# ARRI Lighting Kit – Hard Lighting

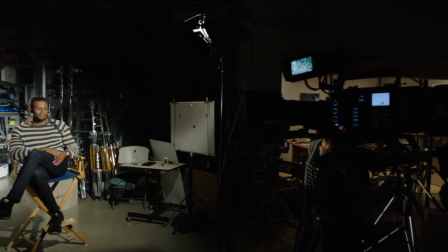0:04 So in this shot of Jamar, I wanted to show that you can light, even with darker skin tones, you can use hard light as your main light source.
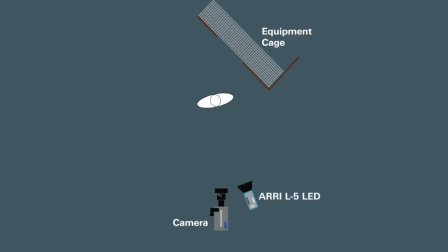0:11 So I've got an Arri L5 LED Fresnel, and that's my key light source, my primary light source.
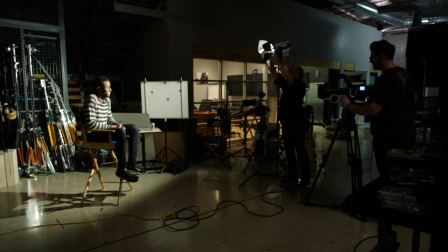0:17 And if you look under my jawline, you see a very clean hard edge shadow. That's kind of your indicator when you look at other people's work, is this hard light or soft light. It would be a very soft diffused edge shadow if it was a bigger softer source. So I've got a clean hard key light.
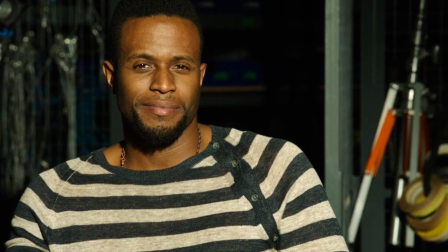0:31 The great thing is when you put the key light near the camera it hides most of the shadows. The tough thing is it's a little rough on the talent.
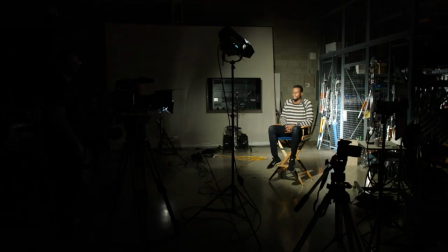0:37 Like right now I can't see a thing in this studio because I'm basically blinded by this light. So if the person on camera can handle this kind of light, it's a great look. It's a very different look. So I've got a hard key, no fill. Then off frame left down here I've got a 650 watt Aerie Fresnel, tungsten Fresnel,
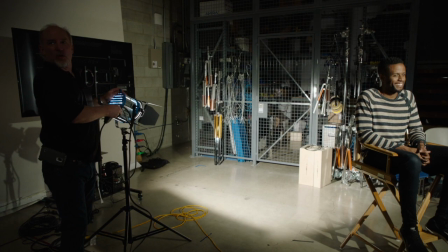0:54 down low on a stand and that's lighting the cage behind me, just to give some ambient to the background and light up this kind of equipment cage in the studio.
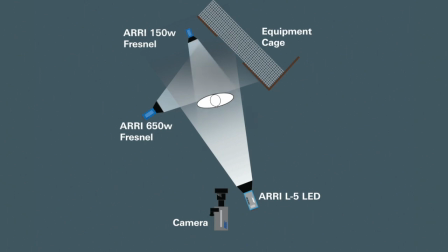1:02 Additionally, I have a 150-watt, a little small, airy Fresnel, and that's my edge light, my hair light, you might say, and we threw it in the shot. Since this is kind of a behind-the-scenes reality show feel, we thought it might look cool in the shot. So it's a three-light setup.
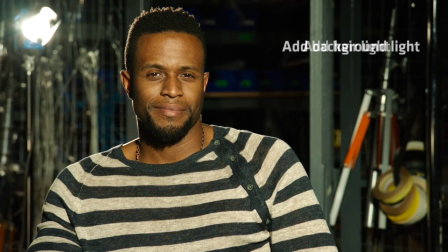1:15 It's very quick, very simple, and it's a really unique, clean look that you can do with almost anybody as long as they can handle the lights in their eyes.